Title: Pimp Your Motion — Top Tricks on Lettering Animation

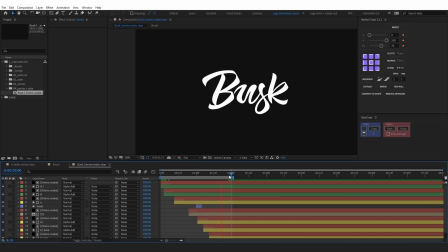254s
And here's the result. And you can combine these two techniques. I'm gonna show you. So, let's precompose the composition with a brush reveal.
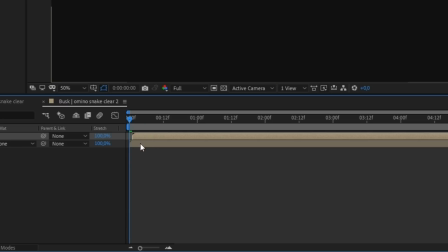265s
Duplicate, offset and And repaint it.
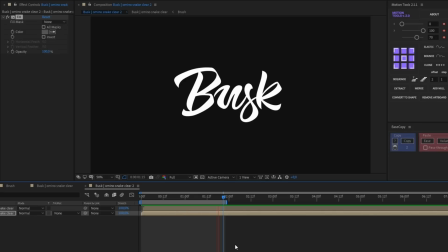271s
Here is the result.
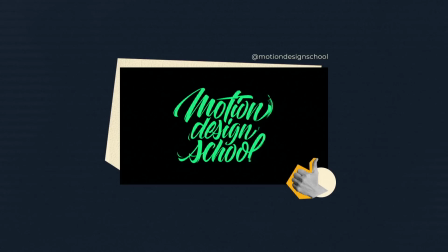274s
Here are some examples when the brush is used to reveal letters.
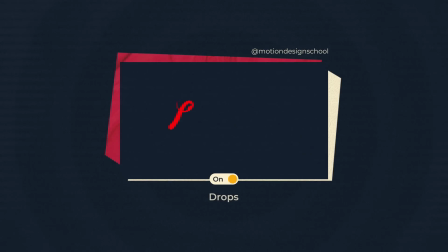280s
Another way to hide the reveals is drops. You can make them with the help of 3D stroke or fixed stroke plugins or with the help of standard taper that appeared in After Effects CC 2020.
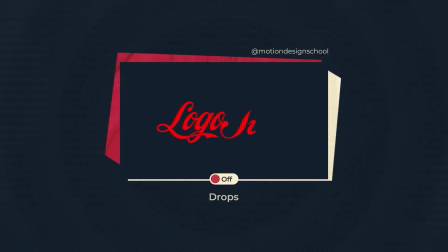293s
Here the reveal is hidden by a drop made with 3D stroke. If you disable them, you'll see straight edges of the reveal, which do not look natural or cool.
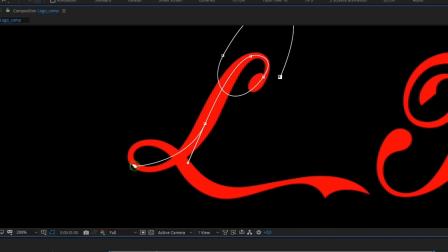304s
On a new solid, I've drawn a new mask along which the drop will move.
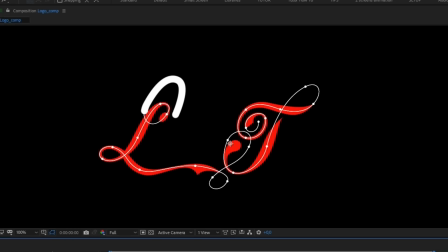312s
I have also applied 3D stroke effect to it. I have animated it so that it hides the letter's reveal. It has turned out great!
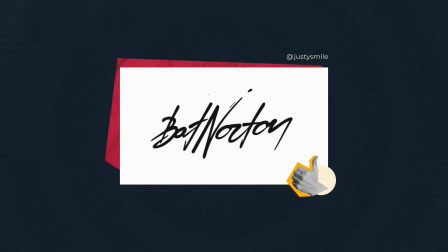323s
Here are some great examples of reveals with drops.
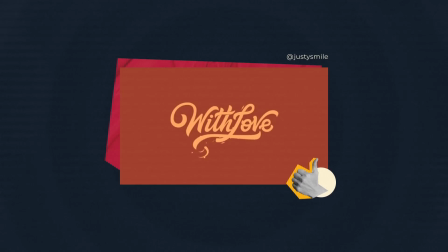325s
Keep in mind that you should hide the edges of the reveal in every way possible so that the reveal animation looks more natural.
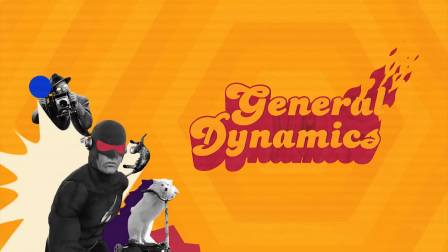333s
The second point is work on the overall reveal dynamics. So after you decided how to reveal each element separately, you need to adjust the lettering reveal timing.
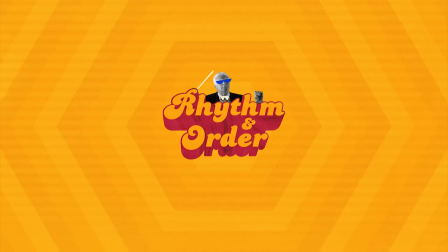345s
Here are some pieces of advice. Select the reveal order and rhythm.
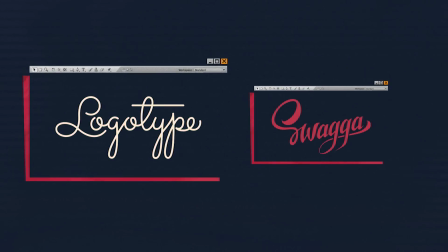350s
Let's take a look at two types of letterings. The first one is monoline.
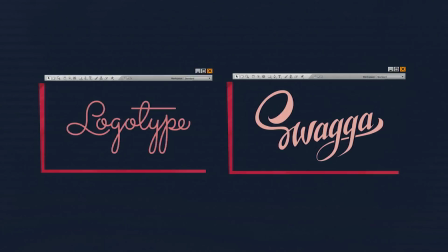355s
In this type, letters are connected and have the same thickness. The second type is, we called it, the common calligraphy.
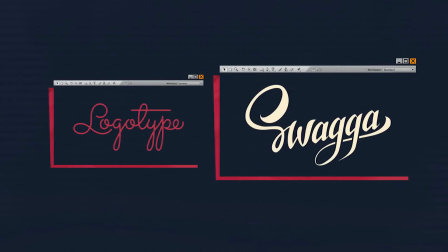364s
The letters are separated, but not always. In this case, the thickness of each letter varies from thin to thick.
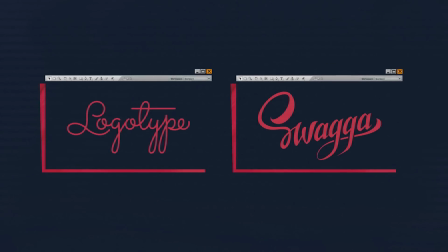371s
In both cases, it's not a good idea to reveal all the letters simultaneously.
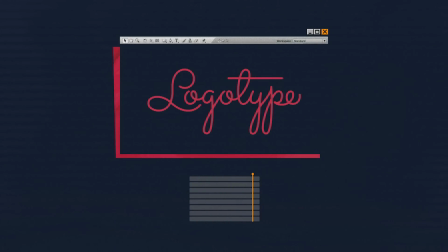It doesn't look natural with a monoline type, since all the elements are connected. it.
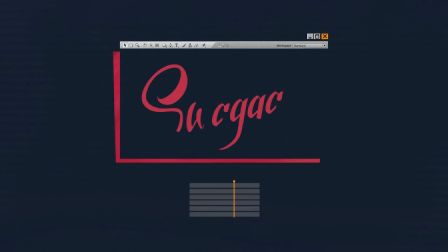390s
As for the second lettering type, such a reveal looks too simple. Let's take a look at the best ways to do it.
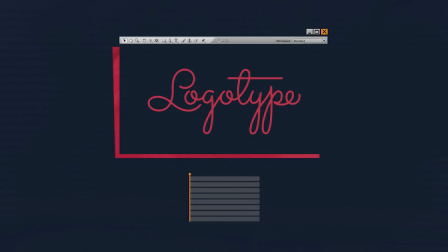405s
An alternate reveal suits such type of lettering, as the letters are connected.
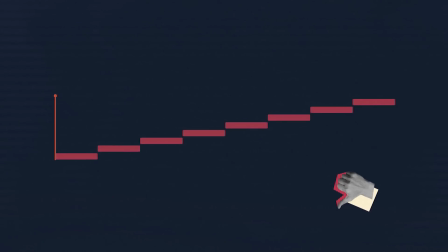418s
Just don't make it long and linear. It is much cooler when the reveal has a certain rhythm.
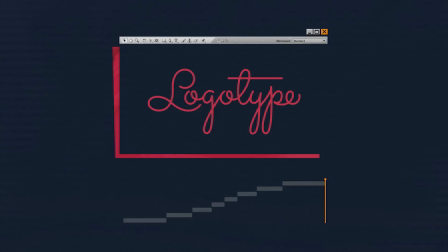In this case, the Extreme Letters reveal is longer and smoother, and and it is accelerating closer to the middle of the word.
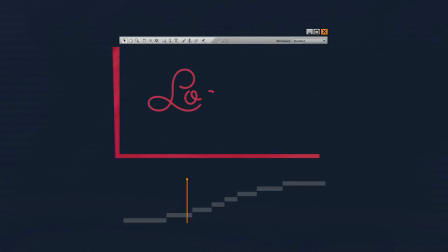442s
This creates a more captivating dynamic of the lettering reveal. Well, how to decide on the rhythm? You can write the word on paper. You will naturally get the writing speed, what to emphasize, and where should be a pose. You shouldn't necessarily draw each letter. The main thing is to get the rhythm you need.
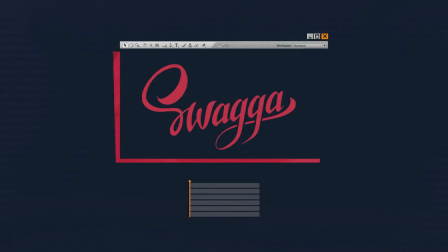464s
As for the common calligraphy, the reveal with offsets is the most suitable option. This doesn't mean that you should draw a new letter only when the previous one is completed. A small offset between the beginning of the reveal of neighboring letters will work fine here.
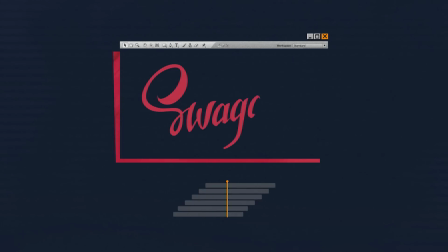Like in the previous case, the linear reveal sucks here. Let's make the beginning and the end of the reveal smoother and shift the layers, like this.